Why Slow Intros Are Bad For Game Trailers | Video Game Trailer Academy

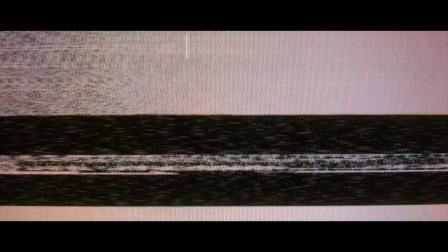[4:08]
There's a bit of story and ideas conveyed by the shots and editing of the computer screen flash frames, but
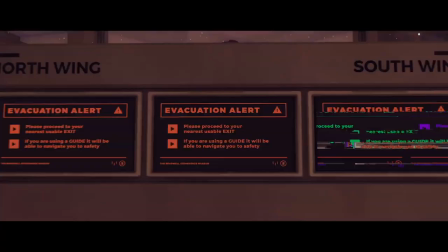[4:17]
it's not until 34 seconds in that we get a quote which flat out tells the audience the game is a first person narrative adventure.
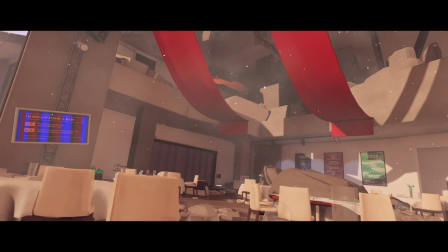[4:24]
But even with this, the question still remains, what does the player do to advance the story?
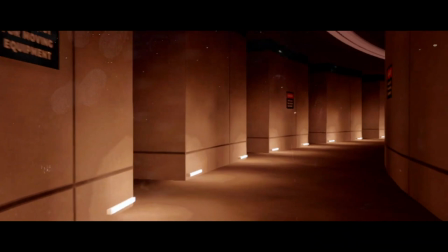[4:29]
After the title card there's some voiceover and some tense first person footage of a person running through halls, but nothing else indicating what the player does.
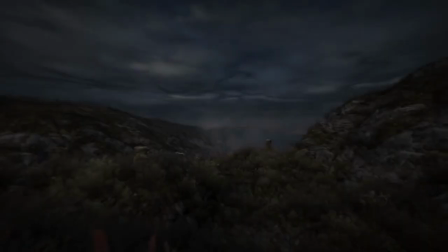[4:37]
Do we pick up objects? Do we press buttons?
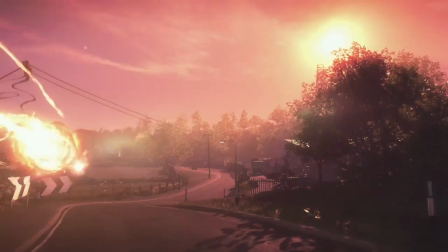[4:41]
Or do we just walk from place to place to reveal story like in games such as Dear Esther or Everybody's Gone to the Rapture?
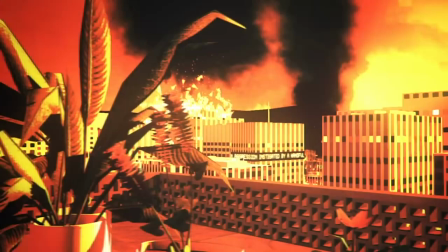[4:48]
Now take a look at this trailer for Sunset.
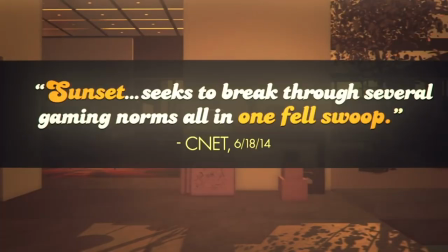[4:50]
This trailer has a lot of slow tracking shots, but there's voiceover of the player character talking about what they're doing, which helps set the scene.
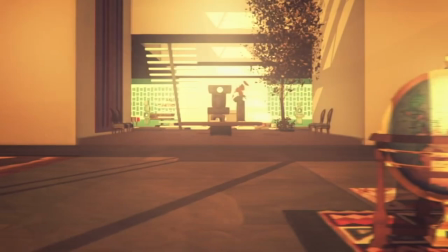[4:58] When I reach Gabrielle's home, it feels like I've entered a sanctuary. A pocket of surreal calm at the center of a city on fire."
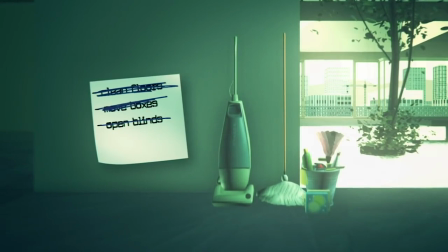[5:06]
Even though the first shot after the date is a slow tracking shot, the shot after shows a sticky note with a task which gets crossed out.
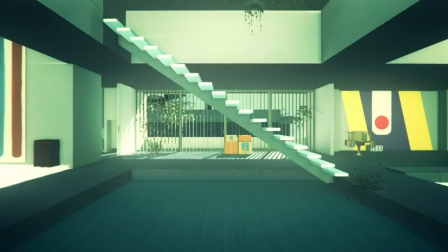[5:13]
This simple indicator of something getting done shows player interaction. It says, in this game, you'll do tasks like this.
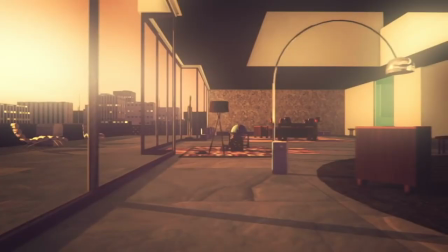[5:20]
I don't typically expect game trailers to show the most interesting player interaction at the beginning, but this shows it's not just walking from place to place.
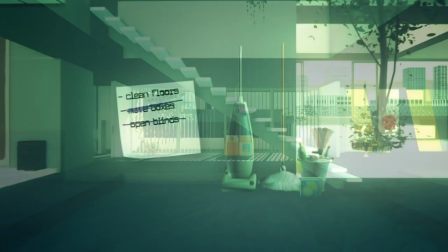[5:28]
I can see the story advances through tasks the player does.
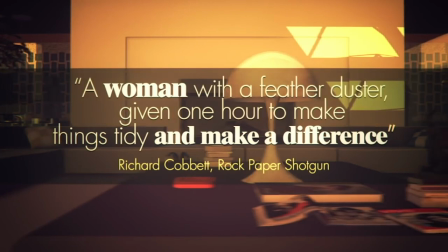[5:32]
The rest of the trailer is mostly slow tracking shots, but the quotes from the press do a little bit more to indicate how the game works.
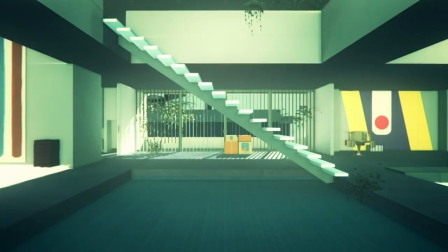[5:39]
I do wish there were some more shots of the player performing tasks, but I think without the one shot of the sticky note this would be a much weaker trailer.
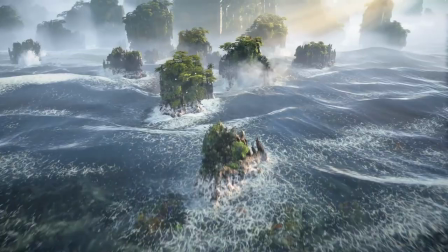[5:47]
You might be wondering, is there no good way to make a game trailer with a slow introduction? No, of course not.
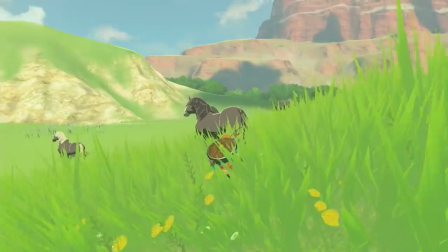[5:52]
But it has to be done in a way to hold the audience's attention. One good example is this trailer for The Legend of Zelda Breath of the Wild.
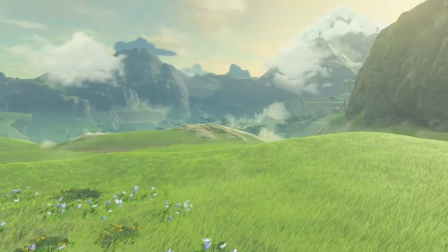[5:59] Open your eyes.
This trailer has a very slow introduction, but it peppers in things which look like they affect gameplay.
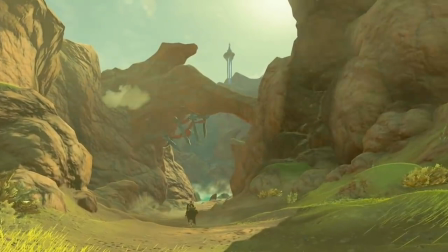[6:08]
The second shot shows someone on horseback, which indicates it's not a world of empty environments.
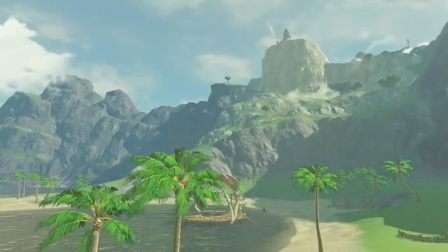[6:13]
The player might even be the person riding. The environments also have some indicators of civilization, whether in the form of something like a hut or dock.
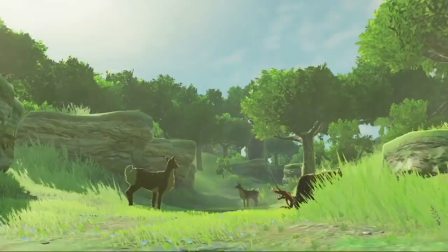[6:22]
In other shots, there are also living creatures which sometimes seem to be startled or reacting to something nearby.
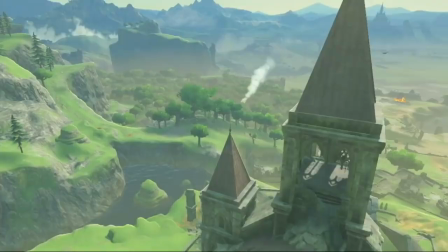[6:28]
There are also things like ruins which indicate either an ancient civilization or something which was destroyed somehow, prompting us to wonder what happened.
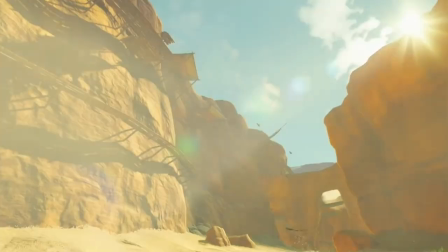[6:37]
Granted, this isn't an entirely fair example because this trailer is for a game with a die-hard fanbase,
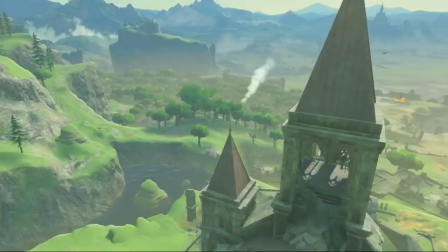[6:43]
so of course the audience is going to want to watch even the most mundane part of the game when they haven't seen any of it before.
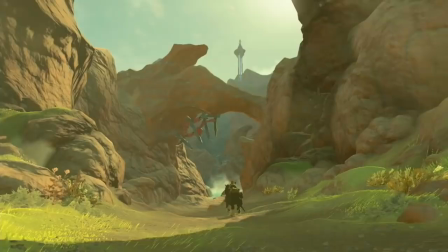[6:49]
I still think this trailer does a good job of slowly bringing us in and showing just enough
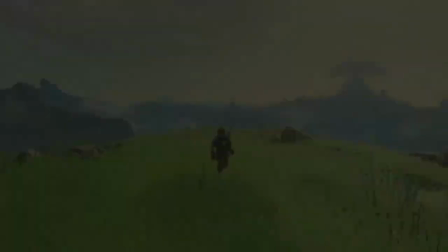[6:54]
potential gameplay-affecting elements to keep us interested before the shot of Link jumping off the cliff.
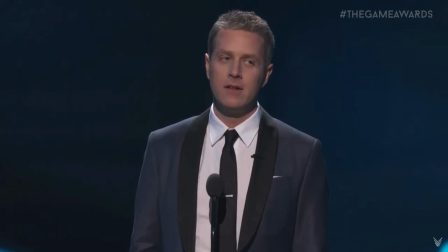[7:00]
There is one other situation where game trailers can effectively pull off a lot of slow tracking shots,
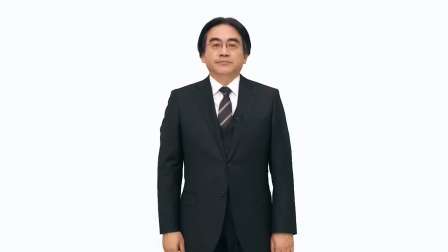[7:05]
and that is for live events or streams where the audience can't skip ahead or has reason to be invested,
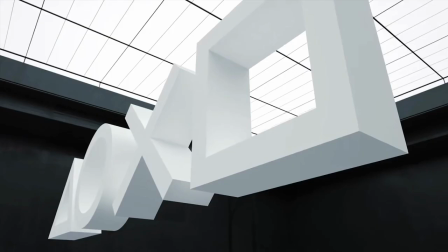[7:11]
like a Nintendo Direct or a showcase by Xbox or PlayStation or some other venue they're a fan of. The announced teaser for The Last of Us Part 2 is a great example.
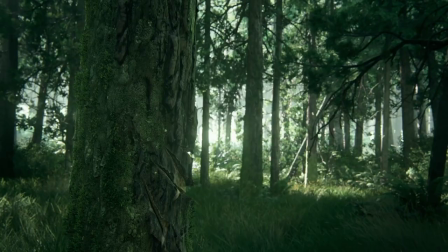[7:21]
This trailer was revealed at the PlayStation Experience event, with no logos or indicator of what it was. Its slow intro created curiosity, suspense, and tension,
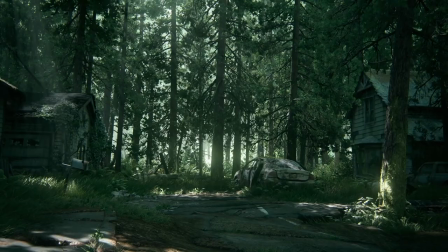[7:30]
which EXPLODED into applause at the shot of the Fireflies logo, which revealed this was a sequel to The Last of Us.
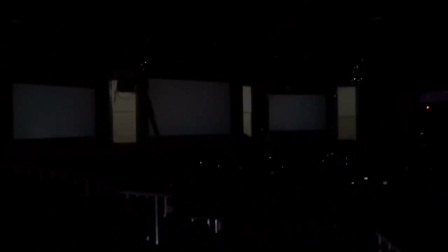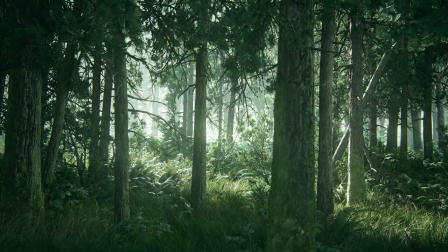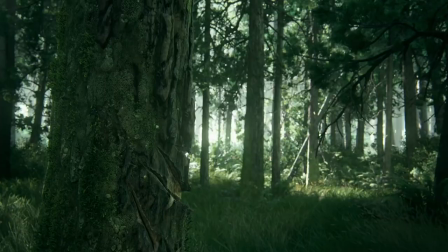[7:47]
I'm sure even when the trailer played online that fewer people skipped past the intro, But again, this is because The Last of Us already has a wide fan base of players.
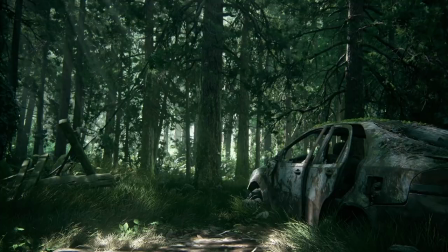[7:55]
And also, the production quality of the game is so high that even still shots can hold attention. When making your own trailers, think of it this way.
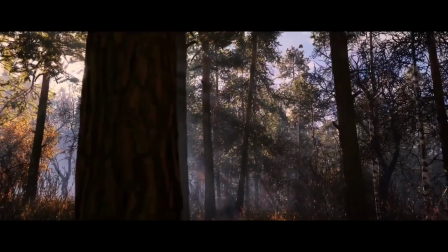[8:03]
One shot or part of a shot which shows player interaction gives you leeway to show more non-interactive bits without frustrating the audience.
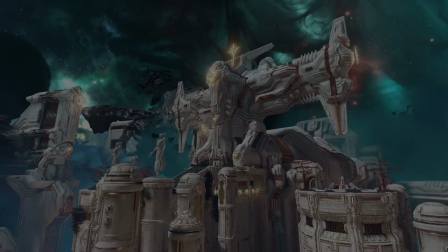[8:12]
You might want your trailer to be cinematic and cool, but first and foremost, it's there to inform the audience.